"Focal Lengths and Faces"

This doesn't look quite right. Try something else. So, this looks a little bit different than the last video, and there's a good reason for that, because today we're talking about focal length and how that affects your image, how it makes it look, and how you can use that creatively. Okay, so first off, what is focal length? Simply put, it is the distance between the lens and the camera's sensor. There's a lot more to it, and it gets a lot more complicated, but that's like the basic, technical information that you need to know. The practical information is that it will be represented on your camera in millimeters.
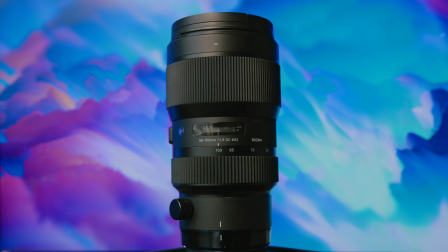[0:46]
The lens I'm filming on right now is a 50 to 100 millimeter, and we're filming at 50 millimeters.
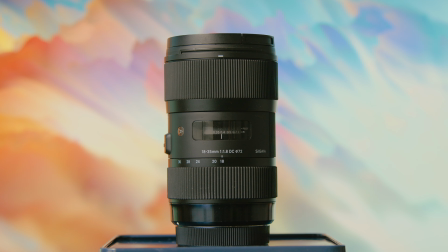[0:51]
The other lens that I have is an 18 to 35 millimeter. Now, what do those numbers mean? What does that translate to? Think of it as the lower the number, the wider the image. The higher the number, the more zoomed in the image is going to be. So what does this have to do with faces? Well, when you use different focal lengths, it can warp and distort the face in different ways. Right now, I'm filming on a 50 millimeter lens. This is what's considered the most true to life focal length. This is kind of what the normal eye perceives, and it's what a lot of people use as kind of the default focal length for filming faces.
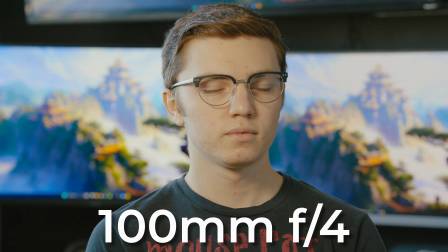[1:28]
When you're going above that, it's usually because you're filming from far away and you want to get nice depth of field. The higher the focal length, the more depth of field you're going to have.
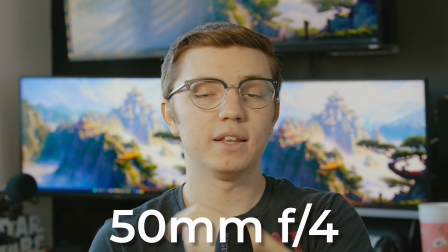[1:38]
For example, I'm filming this video at the exact same aperture as I filmed my last video,
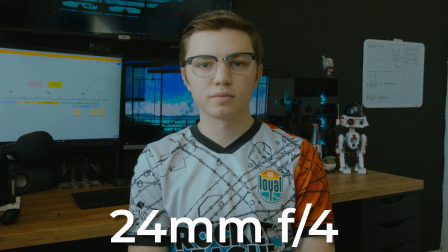[1:44]
but there's a lot more depth, there's a lot more separation.
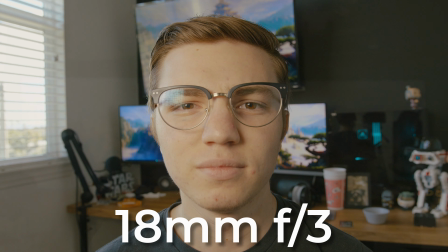[1:47]
I actually filmed the opening shot of this video at a lower f-stop than what I'm filming on right now, but there was less depth because when you shoot at these higher focal lengths, it compresses the image more, and so you get more of that depth.
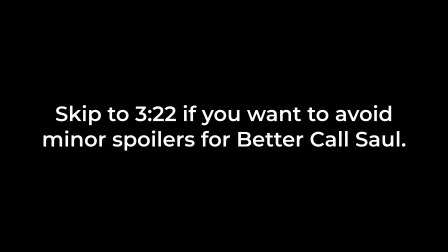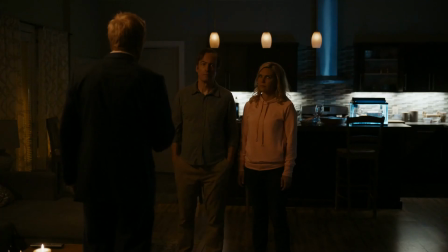[2:10] You can't hide who you really are forever.
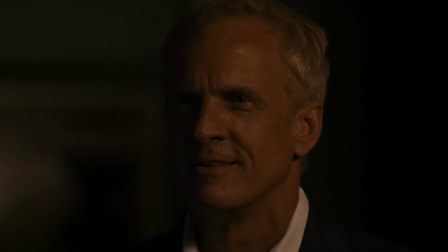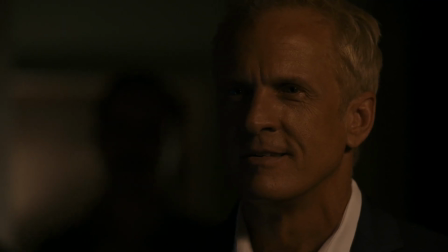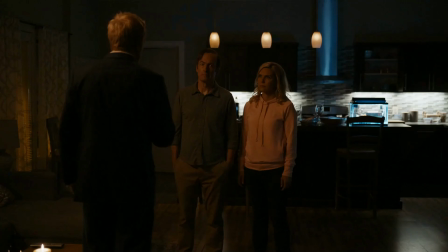[2:22]
This scene from Better Call Saul is a perfect example of different focal lengths used to express different emotions. So in this scene, there's two main shots I want to focus on. This one being the first one of Howard.
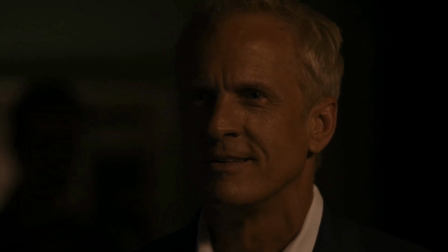[2:35]
This shot is filmed on a higher focal length. So one, it separates him from the background, it hides what's going on behind him, but it also makes him look more natural. He looks relatively normal.
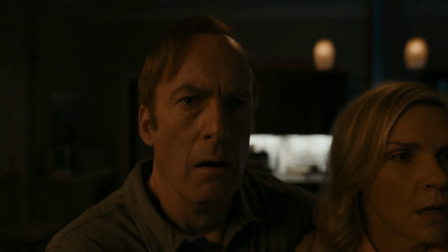[2:48]
This shot is then immediately followed by this one of Saul, which is filmed on a wide-angle lens, and it gives his face this weird, distorted look. He's off, he's in shock, he sees who's behind Howard, and is terrified.
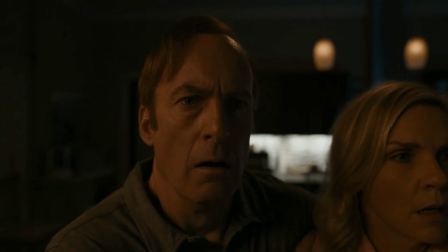[3:02]
And all of that is conveyed, one, through the acting, which is fantastic in the scene, but also through the focal length, and we can see how weird and distorted Saul looks, especially when it's compared directly to Howard. This is a perfect example of how focal length can be used to enhance storytelling in film. So, to recap, 50 to 85 millimeters, that's what feels natural, that's what looks the closest to what our eyes perceive, and it's a good way to just film a normal close-up dialogue scene. Anything lower than that, when you get to a more wide-angle shot, if you use that for a close-up, it can make your character feel off or sick or distorted in a weird way. They don't feel quite right. Anything higher than that can give the character the opposite effect. They can feel like they're in power, they can feel like they have control, and it also will help isolate the subject because at higher focal lengths, you have more depth of field. And of course, these are just guidelines. Take this information and apply it to your work in whatever way you see fit, whatever fits your story the best.